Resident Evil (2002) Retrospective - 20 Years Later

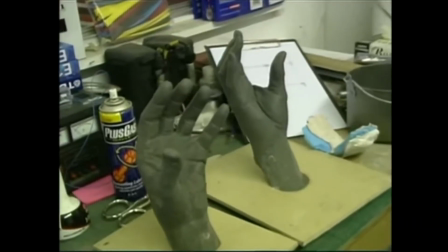737s
For James's death, the team built an actual model of the actor and had it fall apart in sliced chunks.
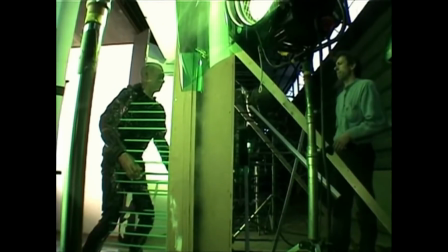743s
The CG effect for the death scene was done in post-production.
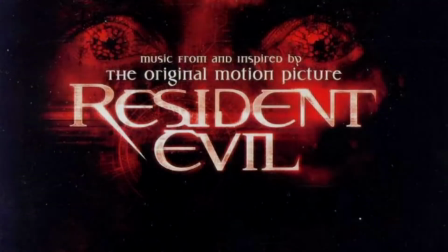For the movie soundtrack, it was composed by Marco Beltrami and Marlon Manson. Paul Anderson explained on how he's a big fan of John Carpenter's score from his early films,
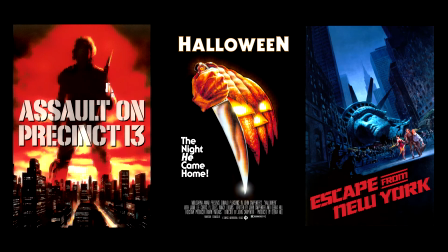765s
such as Assault on Precinct 13, Halloween, and Escape from New York. He wanted to capture the spirit of those scores and provide an intense electro soundtrack for the movie.
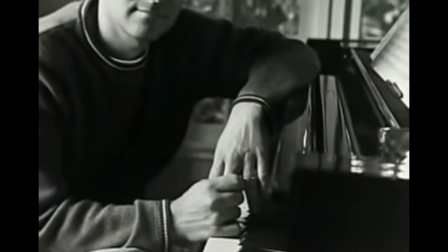775s
Marco was selected due to his work on Scream and Mimic. Interestingly enough, he's not a big fan of horror, yet he's always hired in that genre. Manson was excited to be a part of the production and wanted to provide his own take, different from his own songs.
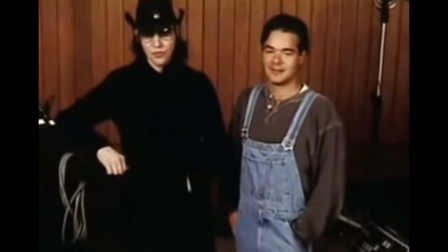791s
Paul thought these two musicians would complement each other with different styles.
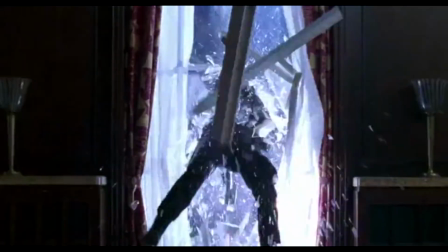795s
For instance, Manson would use heavy guitar elements for the introduction of the Umbrella Team and the fight with the zombies.
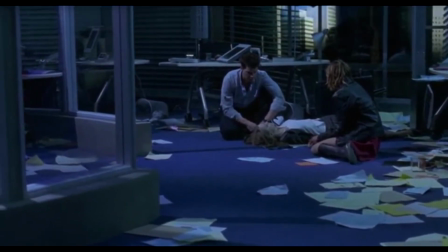802s
Their more atmospheric moments would use melodic sound designs to enhance those scenes.
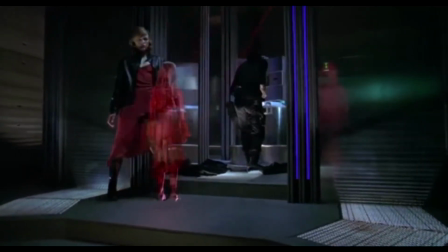807s
The Red Queen had a childish waltz soundtrack, but it was enhanced to make it sound more menacing. Manson said he worked as a sound designer, manipulating frequencies and recordings of instruments to get the effects he wanted.
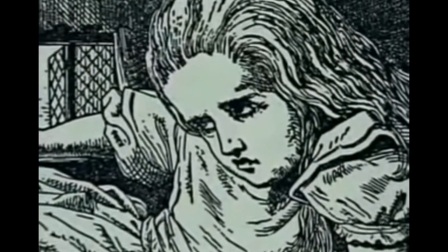820s
The main theme was created with the idea of Alice in Wonderland thrown into a world of decay and biological warfare.
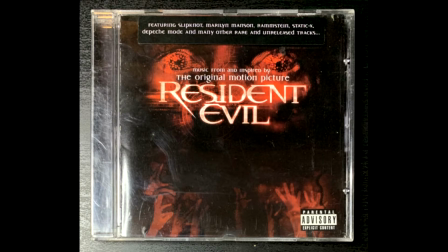826s
The theme is no doubt iconic for the movie and the series in general, so much so it became the unofficial theme for the COVID-19 outbreak.
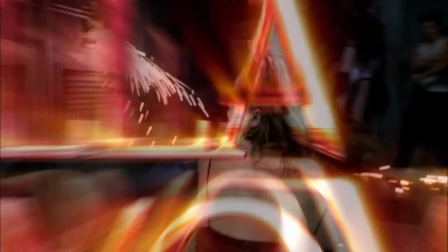836s
When the movie was released, it received mixed to negative reviews from both the critics and fans.
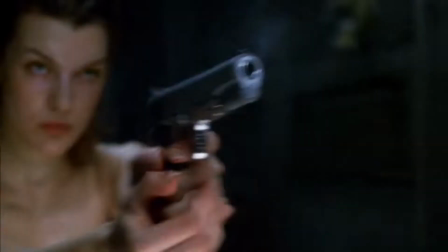841s
One of the main complaints from the fans is that it wasn't based on the games, along with the lack of violence compared to the video games.
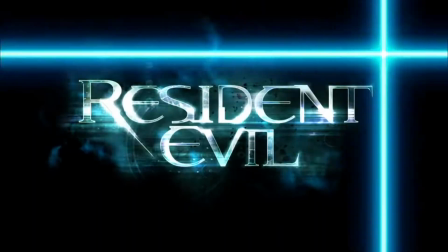848s
There was also complaints on how not a single character from the games appeared in the movie.
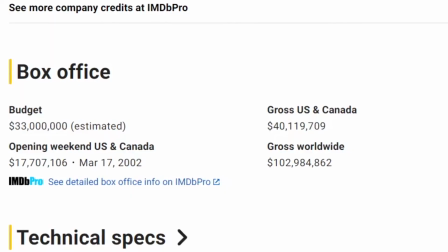853s
Despite the negative reviews, the movie would go on to make over $100 million on a budget of $33 million. This success would pave the way for multiple sequels, all of which were profitable. In 2021, the series would eventually get a reboot.
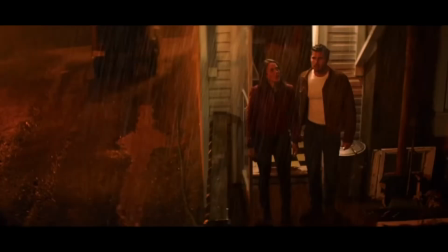867s
From the looks of it, it might be a faithful adaptation of the games.
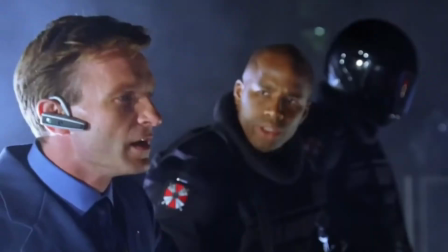873s
In 2004, Resident Evil Apocalypse would be released, and it looks like an actual adaptation,
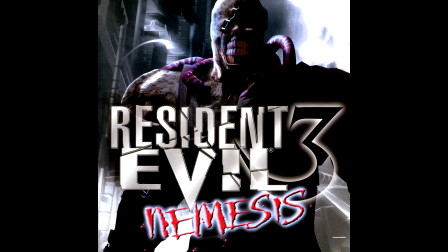878s
based on Resident Evil 3 Nemesis and introducing the characters from the games, like Jill Valentine and Carlos Olivier.
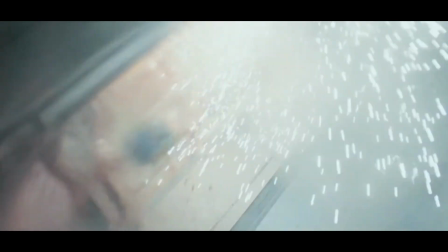885s
Nemesis is actually one of the main villains in this movie, So in a way, it looked like the series was moving in the right direction.
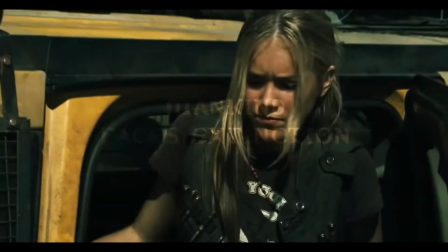892s
But Resident Evil Extinction came out in 2007 and pretty much dropped the ball.
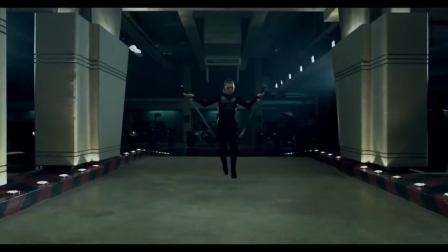898s
With each sequel being released, it had less to do with horror and the plot from the games, steering the movies into a more actionized genre.
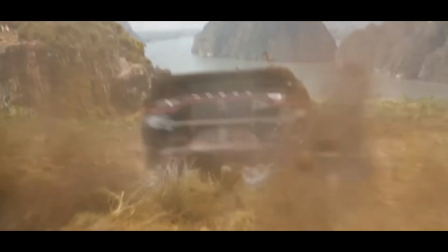906s
The same thing could be said with the Fast and the Furious franchise, with the sequels that are less about street racing and more about saving the world.
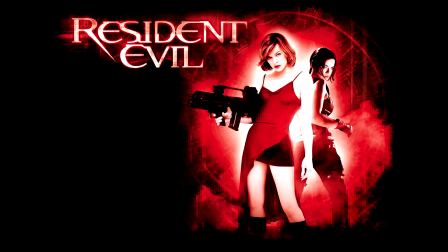917s
So how does the film fare nowadays? While it's not a direct adaptation of the games, it does capture the spirit of the video game franchise,
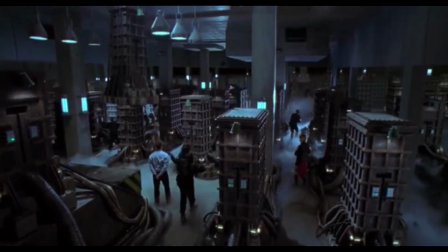925s
while having its own story, incorporating many elements from the games. Paul was trying to create a story that worked within the Resident Evil universe, and for that he did a good job. Same thing can't be said for the sequels after Apocalypse, unfortunately.
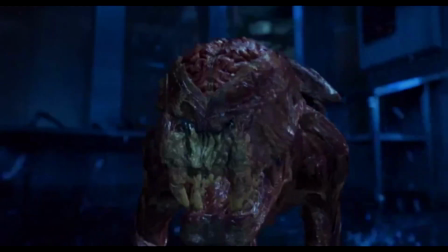940s
Even fans now would agree that, compared to those movies, this one is actually not that bad.
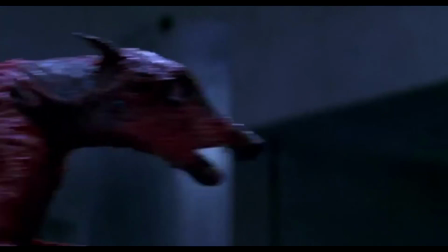945s
For one, it doesn't have the over-the-top action scenes the sequels have, or any of the ridiculous editing and constant jump cuts.
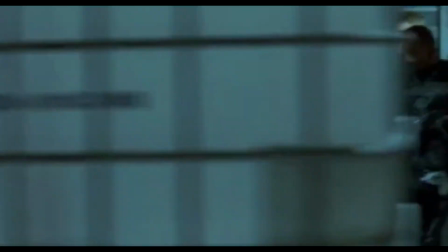953s
There was a sense of dread, a sense of horror and hopelessness as the characters went deeper into the hive.
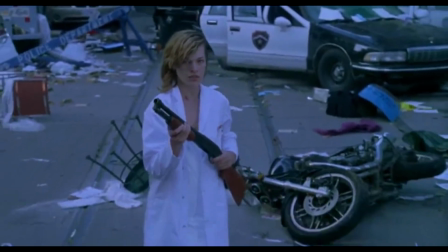959s
The same thing could be said when it came to the ending of the film.